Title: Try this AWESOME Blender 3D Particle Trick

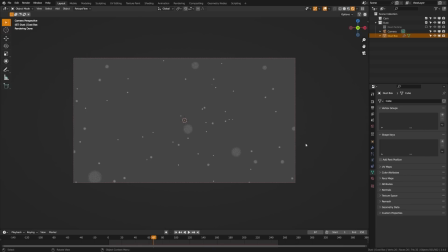(7:53)
So we're actually going to go ahead and change a few more settings to help that, which we could do primarily in the materials. But one other thing you may want to do is that you don't want these to be casting shadows or really affecting the lighting of your scene.
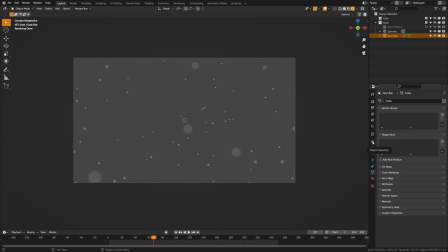(8:05)
So with that desk box chosen, what you can do is you can come up here to the object properties Come down here to the visibility and you'll see we had the ray visibility and we want this to only be visible to the camera So if we go ahead check these off That'll help us render a bit quicker and it'll also prevent it from casting kind of ugly shadows into our scene Now
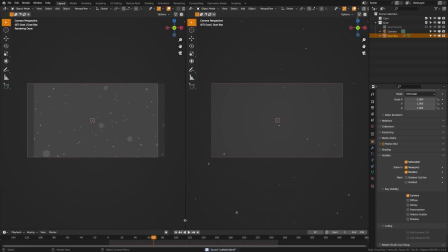(8:24)
let's look at how we can make these particles look a bit better So coming here into the shader menu,
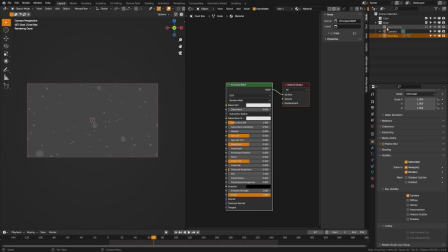(8:30)
we're going to go to the shader editor And we are going to grab our dust particle So let's go ahead, turn that back on,
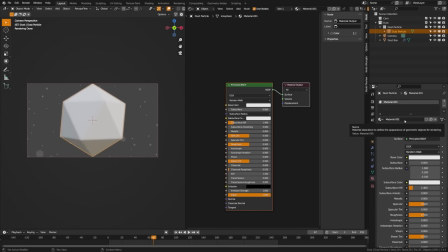(8:36)
grab that particle there, going to click new, and then we're going to call this dust. Great. Now what we're going to do is kind of build out a simple system here. So one problem we're going to have when we put these particles in our scene is they're very quickly going to kind of fade out of visibility.
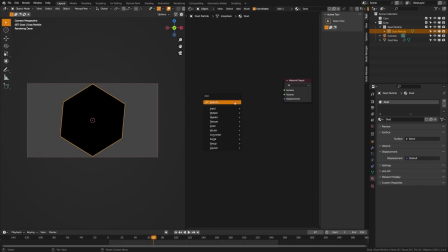(8:53)
So we're going to fix that. So what we're going to do is actually use an emission shader.
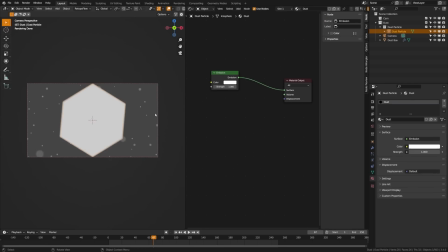(8:59)
And what this will do is kind of brighten it up so that they're immediately visible and more readable by the camera But this poses some problems one being the emission shader They're likely going to cast light into our scene, which we do not want and we also don't want them to be too bright So let's go ahead pick a kind of
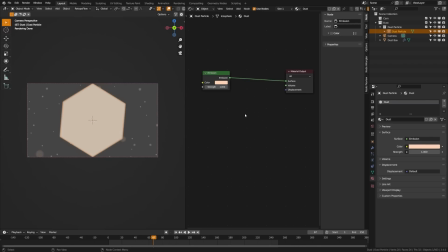(9:17)
off color here I'm going to pick something there to give it more of kind of a dusty color and show you a quick trick We're going to go ahead add a diffuse here We'll copy this color here and then we're going to add a mix shader. We'll drag that there and we will put this one into the bottom slot and the diffuse into the top slot.
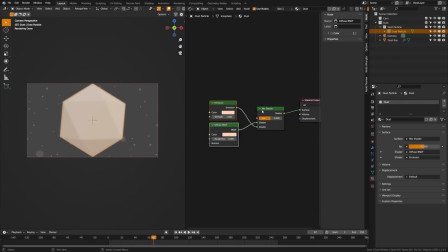(9:37)
Now we don't want these casting lights into our scene. So what we'll use here as a factor is a light path node. This node doesn't get used enough. It's a great node. If we type here is camera road, what it's going to do is based on the viewport of the camera and the light paths going to the camera,
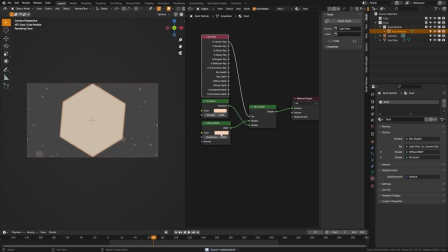(9:53)
it will show the emission, but in terms of casting light, it will use the diffuse. That way we don't have light sources moving all around our scene. Now, the other thing I had with these dust particles was that when I put them in my scene, they were far too bright and were kind of overpowering the scene and drawing the eyes to them.
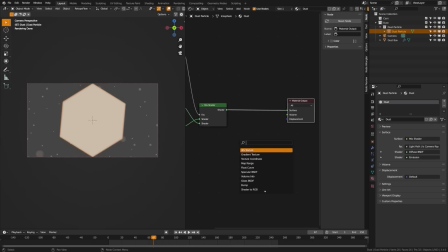(10:12)
And I wanted a bit more control over that. So that's pretty simple. Go ahead, we'll add another mix shader here. We'll just go ahead and duplicate this one, drag that there. And then what I did is I added a transparent PSDF and this won't really affect your render times much.
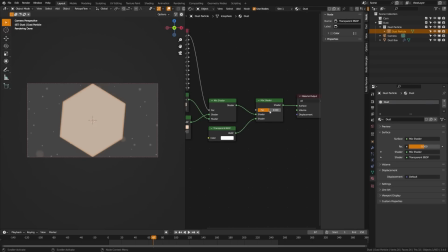(10:28)
So it's a great one to use. And then what you can do is use this factor here to change the visibility of your particles. I found that setting mine to around 0.75 kind of helped them blend into my scene.
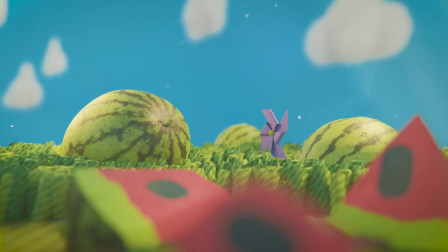(10:40)
And if you look at here, you can see how I'm using some of these final results in my short film to add some depth to my cam shots.
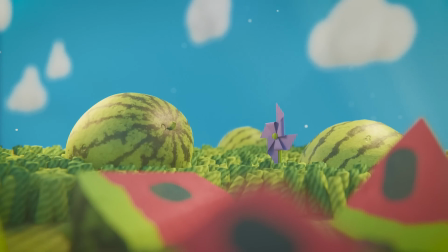(10:46)
By putting these particles here,
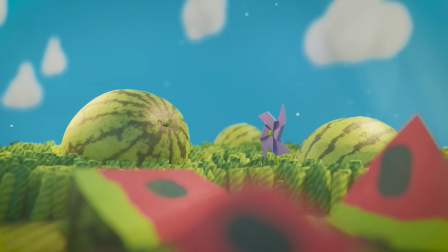(10:47)
you can kind of have some things floating out of focus and that helps convey the depth of the scene and also add a bit of life to your scene because oftentimes as independent artists,
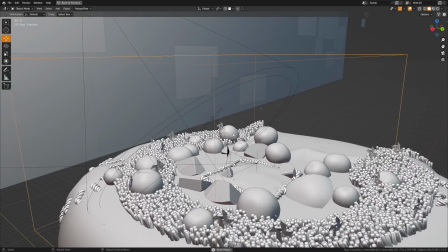(10:56)
we have a hard time kind of fully fleshing out scenes. As usual, these project files will be available on my Patreon. That's a great way to support the channel if you're interested.
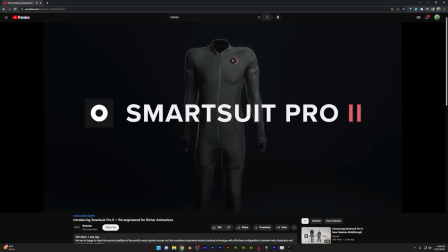(11:03)
So check those out at the link below. Rokoko provided me a full set of their suit with facial motion capture, hand capture, and body capture.
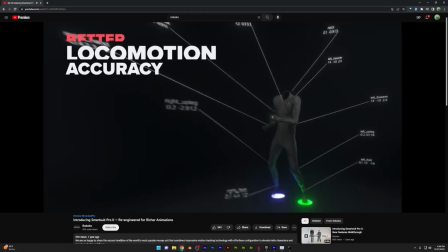(11:11)
Now Rokoko uses a magnetic-based system to detect its motion, and it works over Wi-Fi,
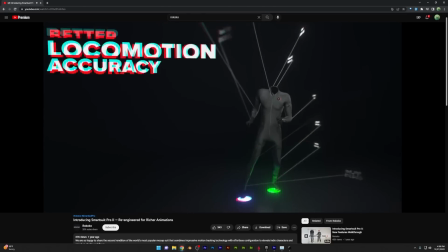(11:16)
which is awesome because what this means is that anywhere with a laptop, computer, or Wi-Fi connection,
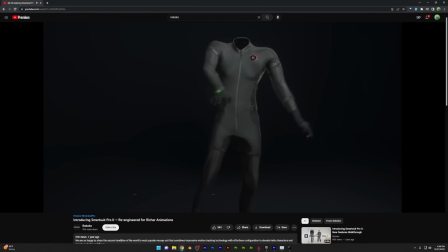(11:22)
you can record high-quality motion capture data without the need of a multi-million dollar studio.
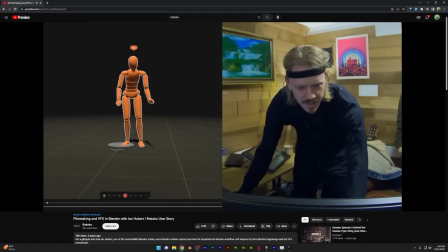(11:27)
If you're familiar with Ian Humbert's and his Blender channel, he uses it in his videos to help motion capture and apply that data to some of his humanoid characters.
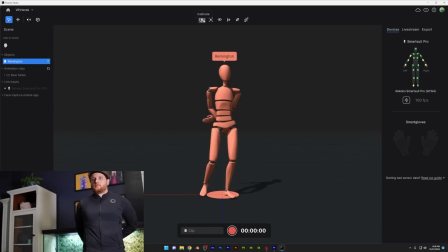(11:35)
I've actually been using this on some of my VR work for prototyping and recording my hands to be in the foreground.
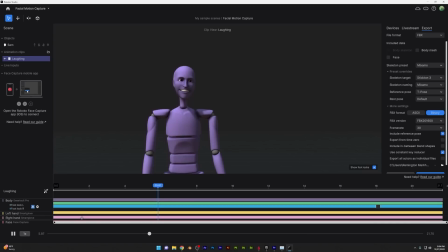(11:40)
Rokoko offers incredibly high-quality studio-level motion capture data at a much more affordable price than the competition.